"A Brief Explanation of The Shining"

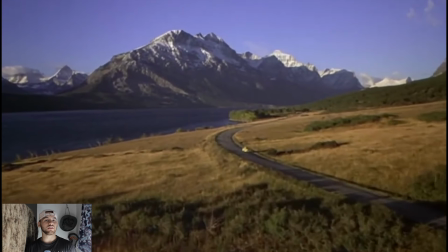0:00 Welcome to the video. You saw the title. We're going to walk through some parts of The Shining.
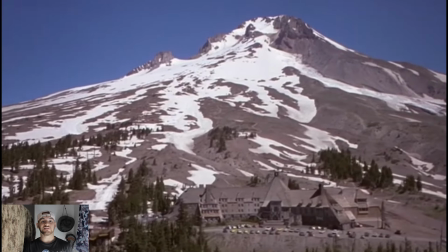0:04 We're going to explain some plot points, some filmmaking techniques, and dive into why it's so scary.
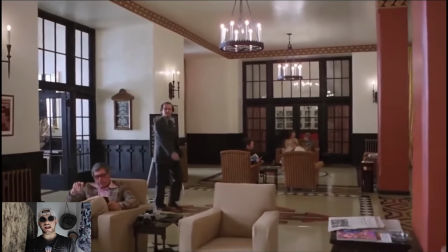0:09 Alright, let's get right into the video. The film opens with Jack arriving at the hotel and learning a little bit about the job.
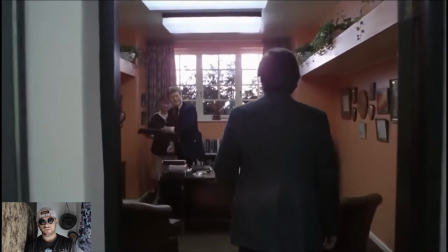0:15 Now this scene is pretty important. Firstly, it introduces the plot and the main character, Jack Torrance.
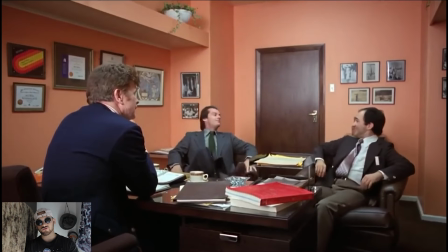0:22 Additionally, it utilizes an extremely important filmmaking technique.
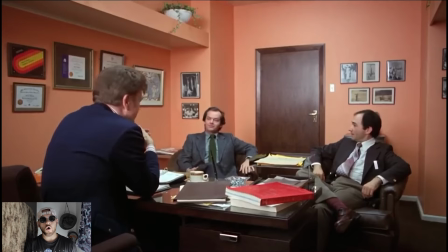0:27 This technique is make the audience relate to the main characters.
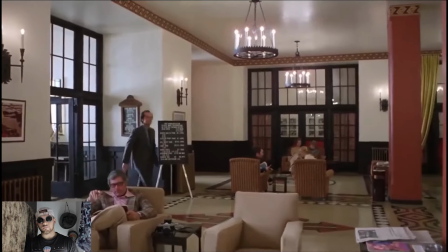0:32 This is done in a couple ways in this scene. Number one, we literally arrive at the hotel alongside Jack.
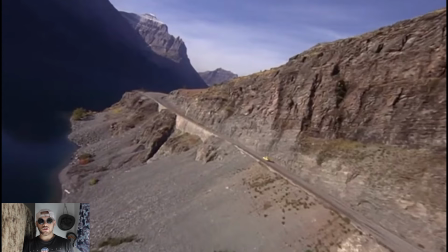0:39 We're walking in his shoes. Jack drives to the hotel, we drive to the hotel.
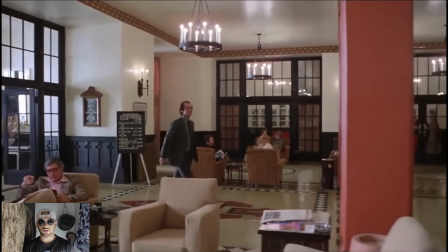0:44 Jack walks in, we walk in. Jack sits down, we sit down.
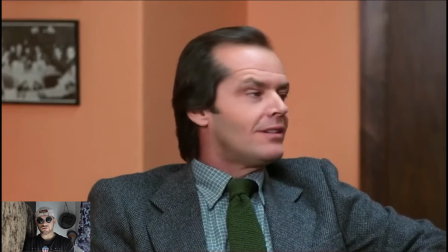0:49 The second way we relate to Jack, besides walking in his shoes, is we learn as he does.
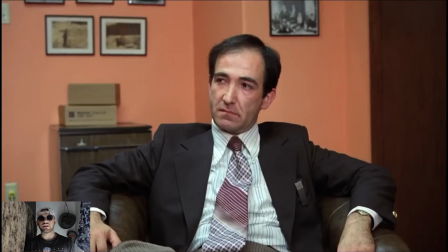0:55 When the two general managers of the hotel spring the hotel's gory past onto Jack,
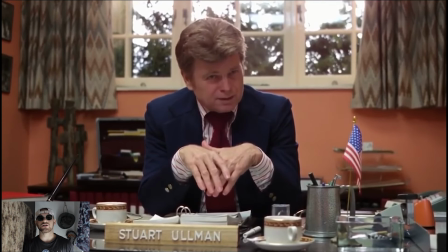1:02 they spring that information onto us too.
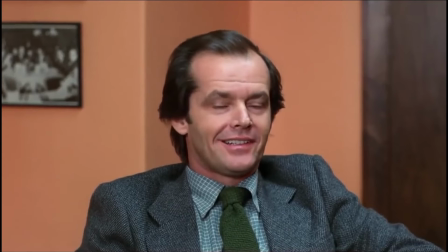1:04 So, when Jack is sarcastic and annoyed with these guys, I also understand why your people in Denver left it for you to tell me.
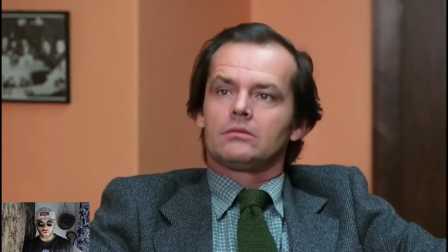1:15 we totally relate to him. These guys are annoying and scummy for not telling him about this sooner.
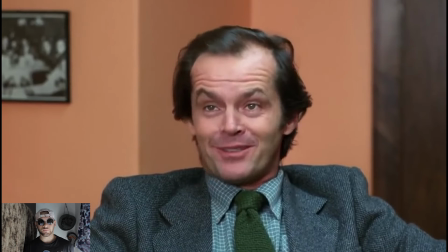1:21 You're telling me you made me drive all the way up here, and now you're gonna tell me about this horrible thing that happened?
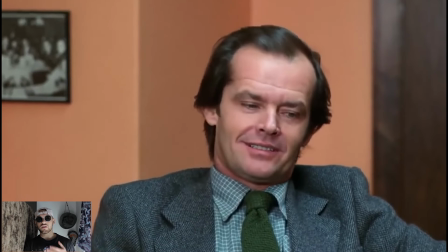1:27 You guys blow. We're already on Jack's side. We're thinking the same thoughts as him. We're doing the same motions as him.
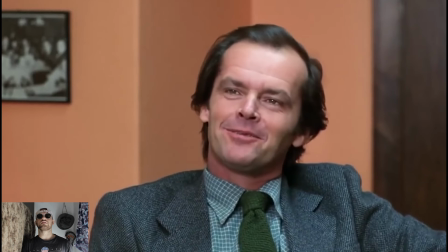1:33 Even further, you know how Jim from The Office does his little look at the camera whenever we're supposed to relate to him?
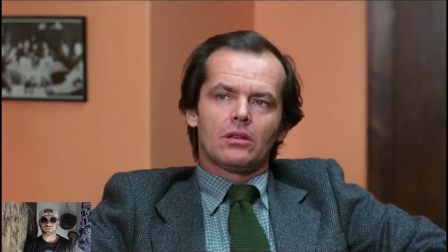1:43 Jack does a similar version of this. Look at this. Throughout this scene, Jack sneaks little mini glimpses right at the camera.
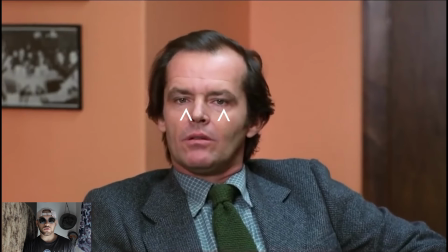1:54 Subconsciously, he's looking at you doing the Jim thing. He's like, are these guys serious?
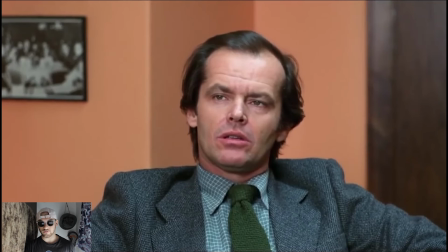1:59 Are you guys hearing this too? This is ridiculous. And we're like, yeah, this is ridiculous.
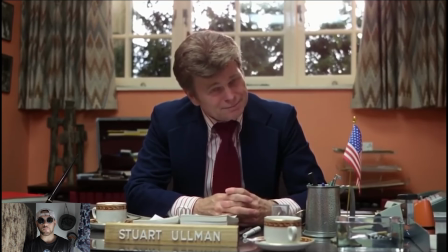2:03 Alright, moving on. Not only does this scene help us relate to our main character Jack, but it also informs us about the plot.
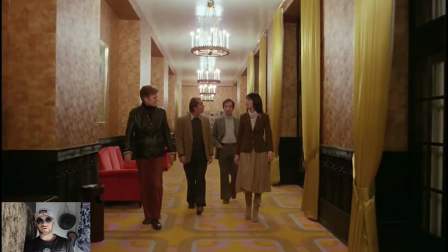2:11 We learn that Jack is going to become the winter caretaker of the Overlook Hotel, and he's going to bring his family to be isolated up here with him. Not only do we learn about the plot, but we also learn about our characters, specifically Jack Torrance here. Not only do we learn about Jack's personality, we also learn about his place in life.
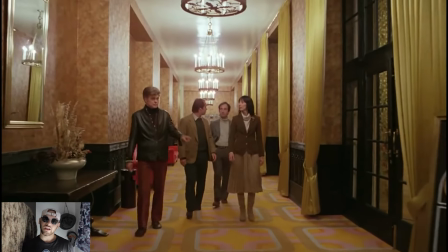2:31 He's at a very unstable point in his life. He just quit his school teaching career to try to become a writer full-time.
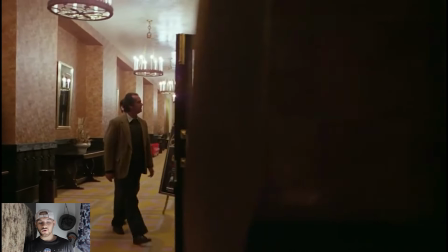2:38 So clearly Jack is antisocial and not in the most stable of life situations right now.
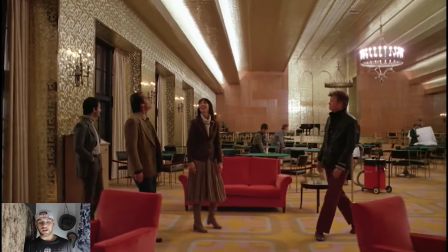2:44 But he seems like a pretty normal, relatable guy otherwise. Okay, let's wrap up scene 1.
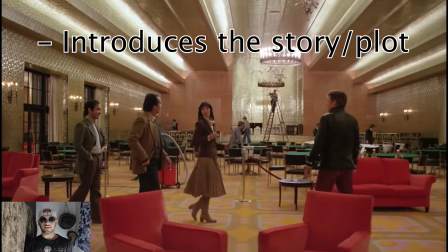2:50 Scene 1 introduces us to the story and uses filmmaking techniques to make us relate to our main character, Jack Torrance.
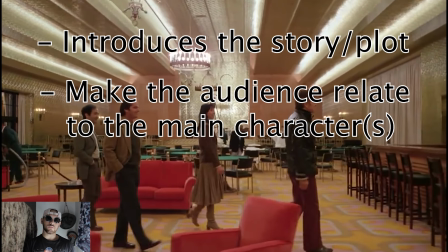2:58 Great job, movie. Let's move on.
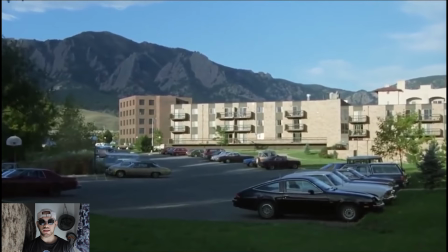3:00 Scene 2 introduces more elements of the story and makes us relate to our two other main characters, who are the rest of Jack's family.
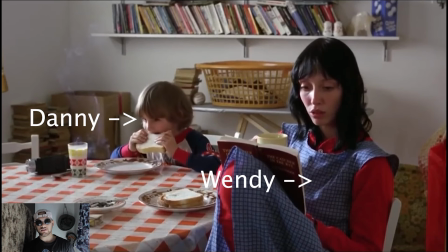3:08 His wife Wendy and his son Danny.
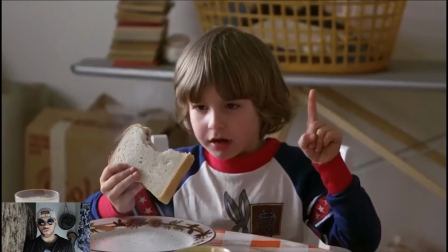3:11 We see Danny talking to his imaginary friend, who, we quickly learn, is very real and very powerful.
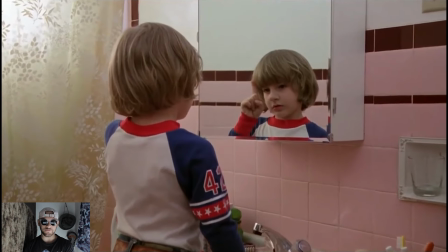3:18 The imaginary friend, named Tony,
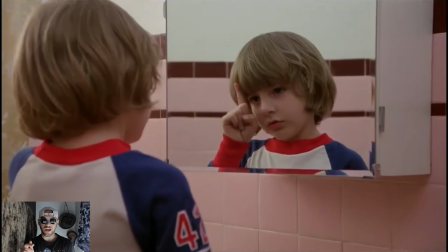3:21 informs the viewer and Danny that Jack is about to call Wendy and tell her that he got the job.
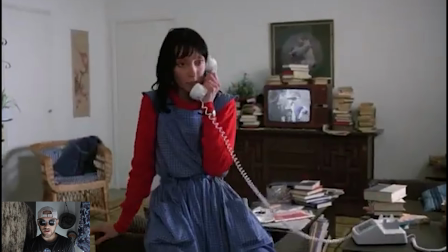3:28 And sure enough, this is exactly what happens.
Hi, babe. Hi, hon.
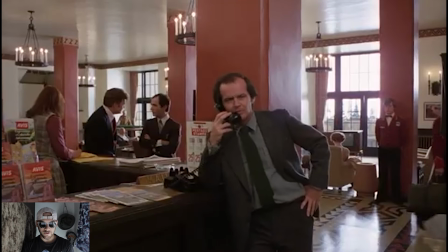3:33 Sounds like you got the job? Right.
So boom! We now know that there is some very real supernatural stuff going on in this story,
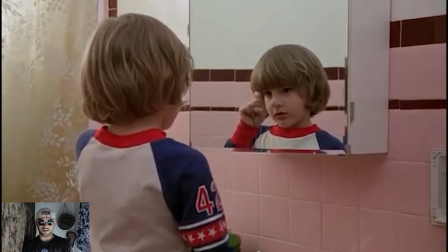3:41 and Danny's imaginary friend Tony is legit, and the things he says should be taken seriously.
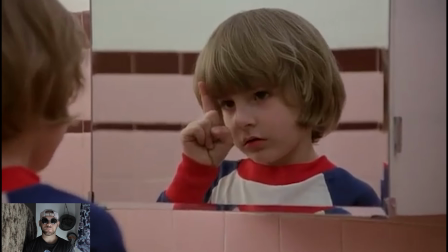3:47 So, when Tony immediately tells Danny that the Overlook Hotel is going to be very bad news,
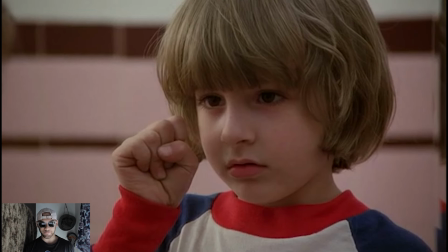3:54 we know that he's probably right, and we take him seriously right away. Tony says to Danny that he doesn't want to go to the hotel.